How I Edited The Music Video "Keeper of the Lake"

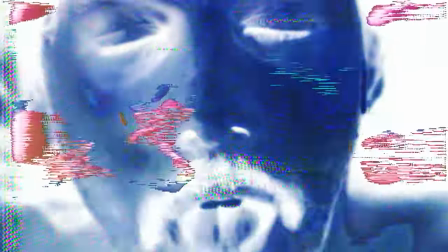[12:24]
and so essentially I'm able to have two
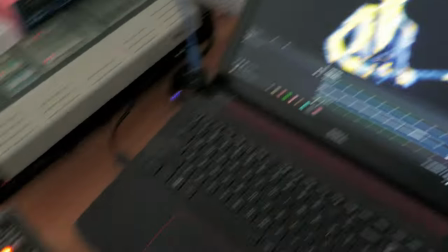[12:29]
looks that I'm mixing together and so that adds
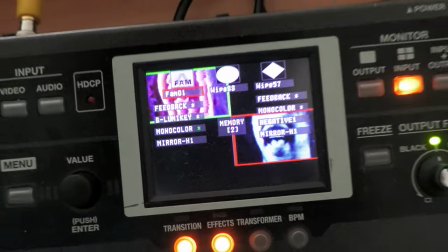[12:34]
another layer of complexity but I could talk all day about
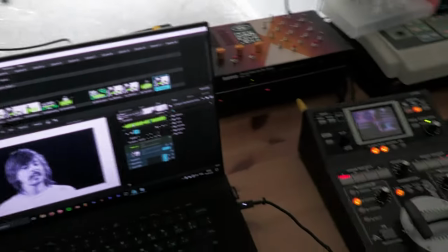[12:39]
this sort of stuff and I think it would be a little bit besides the point. So after I've recorded all my takes of analog video effects It's time for another round of editing.
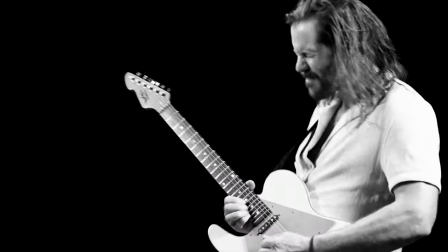[12:54]
Yes, I edit my videos twice, basically. The first time, I'm doing the actual cuts and transitions with the footage of the band.
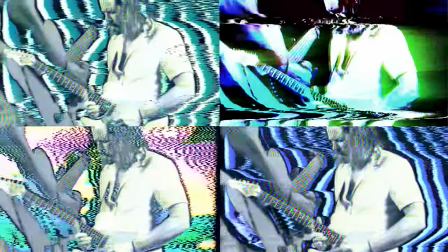[13:03]
The second time, I'm choosing the best analog video effect for that given moment.
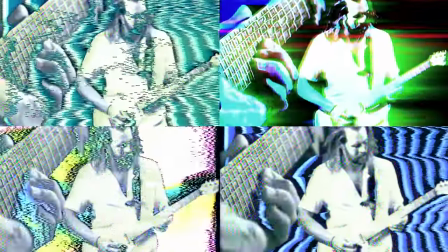[13:09]
Analog video effects are pretty random. Sometimes they're hard to reign in, sometimes they have a mind of their own, so in my experience,
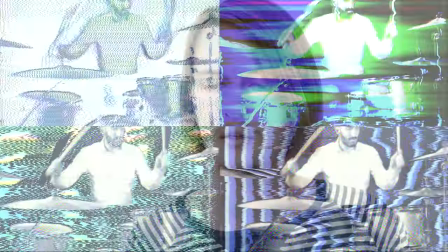[13:16]
it's better to record a bunch of different analog video looks for the same edit and
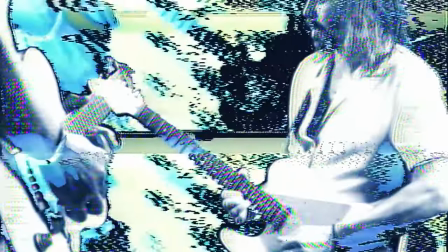[13:22]
then cut between those looks so you have almost like two levels of transitions happening.
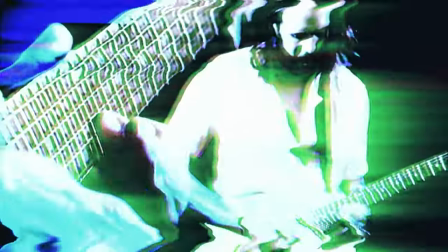[13:29]
And I would like to think that baiting between a different analog video look or
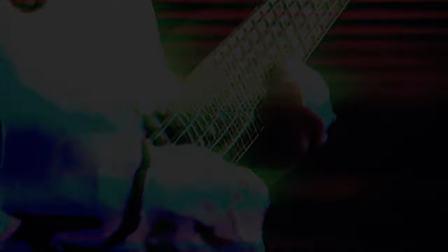[13:35]
using it at the same time a transition happens creates for a very engaging and dynamic,
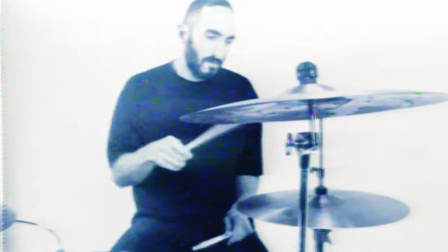[13:40]
a live video.
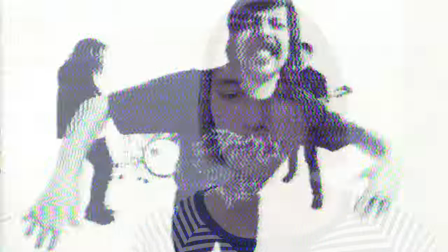[13:43]
I think that this approach is really kind of influenced by my experience with VJ-ing, so that's why I kind of approach it in this way.
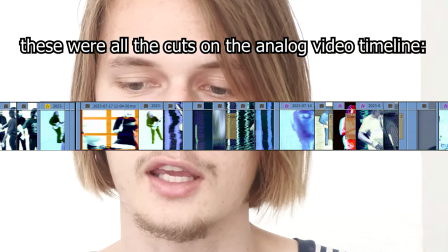[13:52]
But again, with the analog video effects and the various takes I've done of those, it's still a process of elimination.
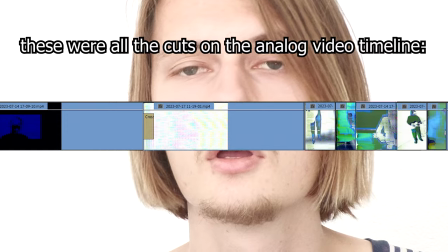[14:01]
And so I did spend quite a bit of time, not as much as editing the transitions,
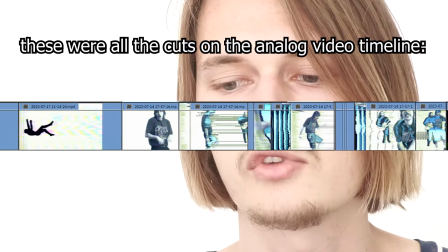[14:05]
but still a lot of time choosing what analog video effects were best for a certain moment.
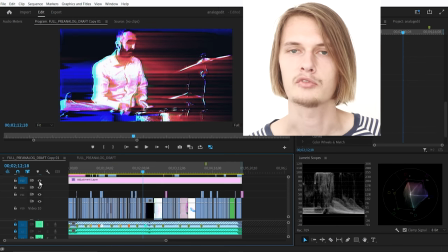[14:12]
And lastly, of course, I had to throw an adjustment layer over top of all of it so I could apply Lumetri Color and put in a
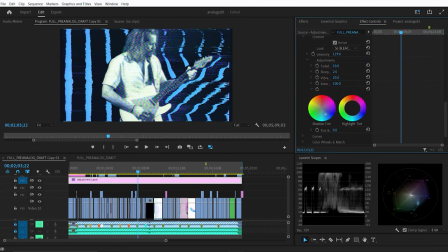[14:20]
filter and give everything a whole sort of cohesive look that really is like the cherry on top. And so that's how I edited this. If you're still watching, especially if you're a band or artist, in need of a music video like this well you know who to call I really wanted to illuminate again my process for how this type of project is done and to demonstrate my capabilities that was the primary reason for making this video to be honest but of course I hope you learned something and that you were
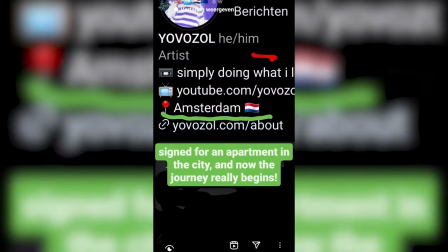[14:59]
inspired in some way also if you've been keeping up with me at all on social
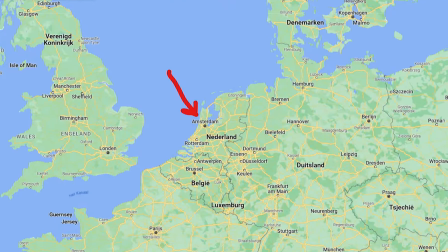[15:04]
media you'll know that earlier this summer I moved to Amsterdam in the Netherlands and hopefully I'll get my residence card soon and when I do maybe I'll make an unscripted sort of vlog of just me wandering around the city and then glitch it and call it glitch vlog four because I have three others so yeah I'm still getting settled down but I'm always looking for serious creative of work and commissions. I'm also trying to take it easy, but still thinking about what I'm gonna do on this YouTube channel.
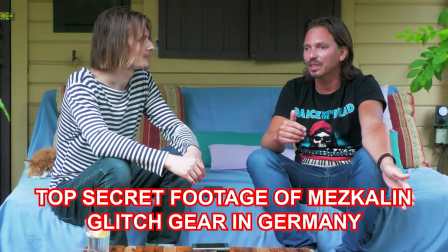[15:39]
And I think with my ideas that I'm thinking of, I think there'll be some exciting stuff coming sooner than we think perhaps. So thanks for watching this video. Have a wonderful day and stay creative.